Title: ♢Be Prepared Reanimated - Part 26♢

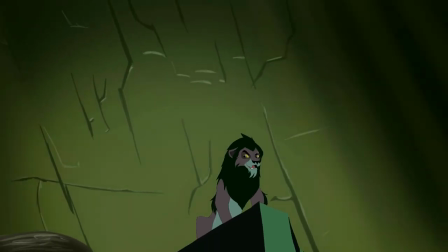0:00 STICK WITH ME AND YOU'LL NEVER GO HUNGRY AGAIN
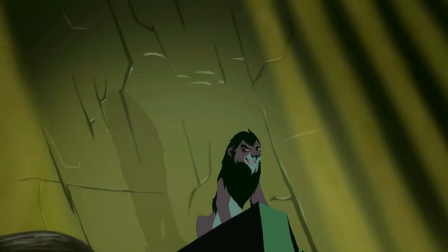0:06 STICK WITH ME AND YOU'LL NEVER GO HUNGRY AGAIN
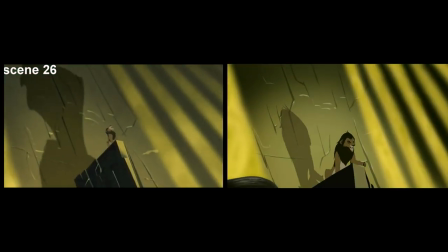0:13 STICK WITH ME AND YOU'LL NEVER GO HUNGRY AGAIN Hello again guys,
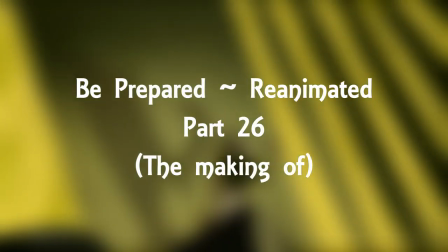0:20 so it's another work in progress video and this one showing how I reanimated a shot from the Be Prepared original scene
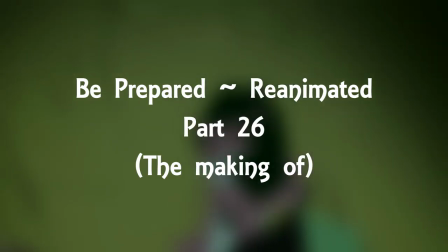0:29 from the original movie aka the best movie, not that remake bullshit, we don't talk about that one,
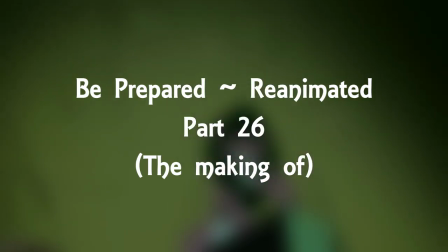0:34 but this is the reanimated project that we did together with a whole bunch of animators and we're just going to talk through how we did each step and why I changed up some of the original
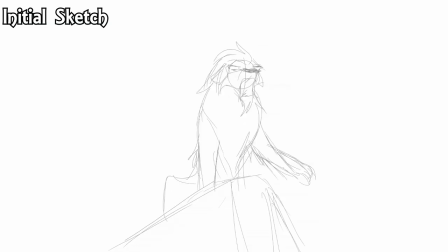0:41 and why I kept some of it the same. So the first step, it was just a very rough sketch, really really basic block-down sketch and not even any lip-syncing on this, literally just some body movements. In terms of the body movements, it's probably the only thing I really toyed with heavily from the original shot. Personally I've never liked that crazy face that Scar does when he says me.
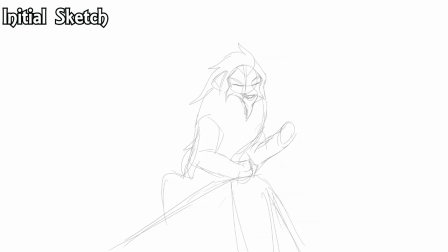1:01 It didn't fit to me, it always looked too comical and I wanted him to look more menacing rather than just like crazy. I never really got menacing from the original so I did want to change that and at the end instead of just him leaning up and going hungry again I wanted him to be more handsy and really really dramatic with his hands.
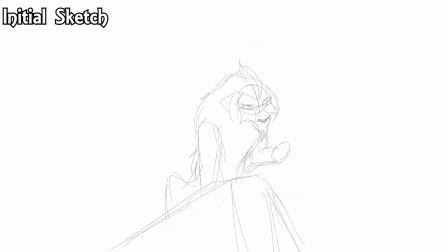1:18 People who tend to be the best public speakers tend to be the ones who are very dramatic with their hands and are artistic with their hands and even the villains of history are very artistic with their hands and it makes them very charismatic. So I really wanted to add a bit more sort of hand expression because he uses his hands a lot in this song so why not use it here as well.
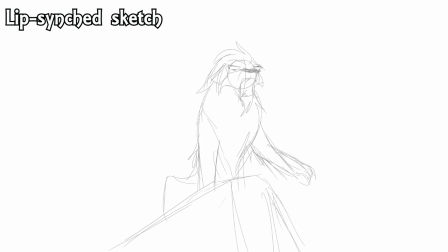1:34 Then this next work-in-progress shot is just him doing the same movements again but just with some lip-sync frames added in in the on top of it just so I could have an idea of where to block out for the lines on top. Like I say a lot of this is still very very choppy but it gives an idea of what mouth shapes are wearing. Then this one is the blocky lineart, so what we call the keyframe lineart.
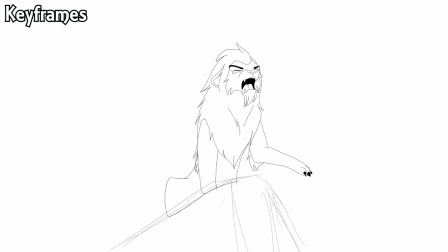1:54 There's no in-betweens down here so you can see it's really choppy still, but you're getting more of an idea of the movement, you're getting an idea of the lip-sync, and you're getting kind of an idea of how he's going to have a shape. Then this one is the in-between one, so this is the complete lineart. As you can see on the bottom, his lineart at the bottom is crazy wiggling around because that's going to be underneath the rock,
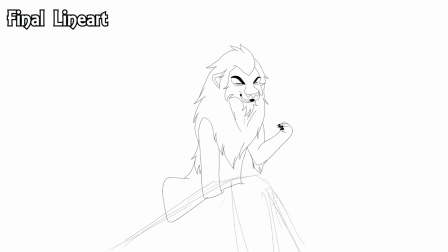2:10 so that doesn't need to be consistent, but it just looks a mess when you're exporting it. When you're going behind a background object it's just so much easier just to not animate it really and just pop it on at the end. There's no point animating behind it and just having it as a layer in the whale top.
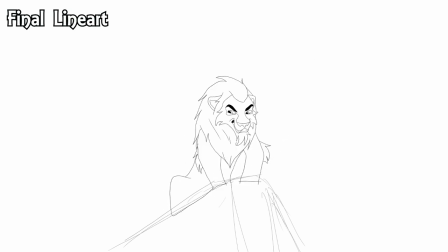2:24 Just draw a sketch for it so you know vaguely where it is and then just don't put it on until last minute. Then here we can see colour-wise. This shot in terms of colouring was quite challenging because in the middle of it he changes from a whole colour palette to another colour palette because the light turns on basically.
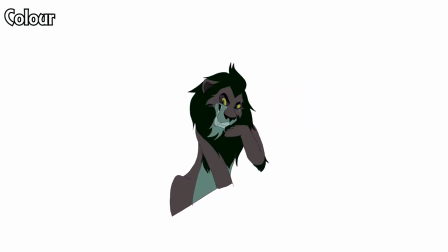2:40 He moves from the green palette to the amber palette and I'm like, aha, how do we do this? Do we fade it or do we just chop it? So I tried it with a fade and I ended up getting like two frames in and thinking this looks shite basically. So I just switched from one palette to the next and actually with the background fading you
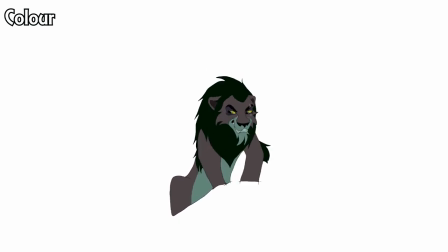2:59 don't even notice it at all or you notice that his colour palette has changed so I didn't need to bother with the fading at all.
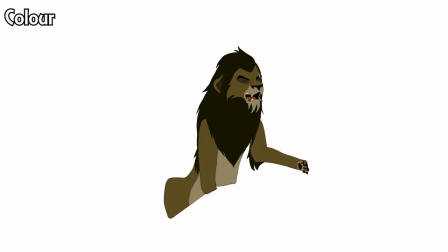3:04 I just chopped and changed from one front to the next and nobody you noticed? Then this next one, I'm sort of compiling together the two of them,
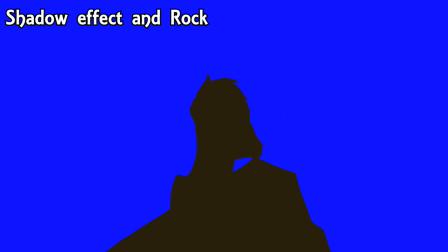3:12 is the coloured shot with the rock that he sets on, on top of the file.
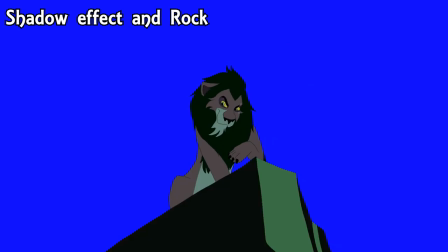3:18 And then there's also the other shot is the same exact sequence, but the entire colour has been blocked in solid.
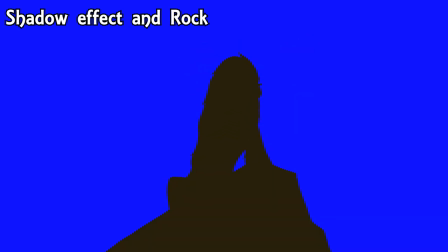3:26 And what I did with this is when I dragged these into Sony Vegas and used the chroma key and
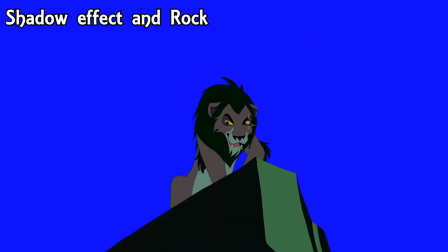3:31 used some effects to distort the whole video I could lay it against the background,
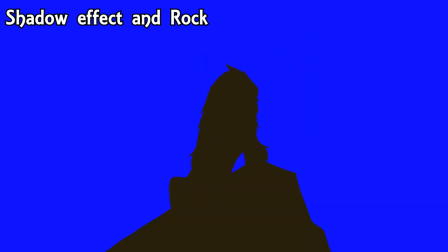3:36 change the shape of it, rise up a bit and sort of match it up with the other one to make it look like Scar's Shadow because I was tempted to
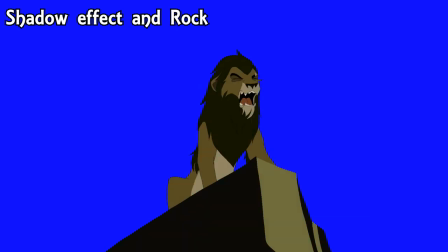3:43 reanimate it but I just thought wow what a lot of effort and it won't match at all so I tried this in the
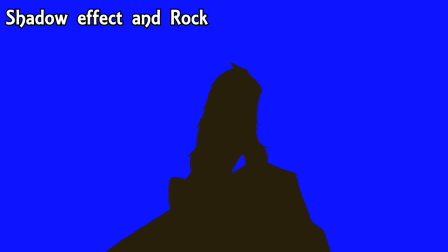3:48 editing just to see if I could do it as a corner cutting mission and also just to make it a little bit better and it looked sick.
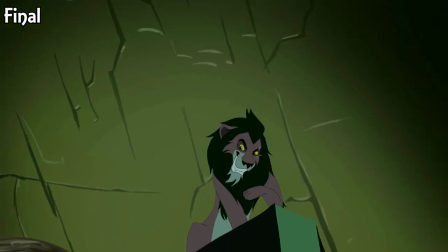3:55 And as you can see in this final product I'm really quite happy that it came out. It's pretty true to the original I tried to make the background as much of a carbon copy as I could from the original because I just thought that was really good but I like how the movement works,
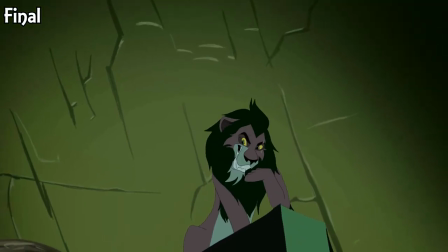4:06 the shadow and things on the wall works really really well.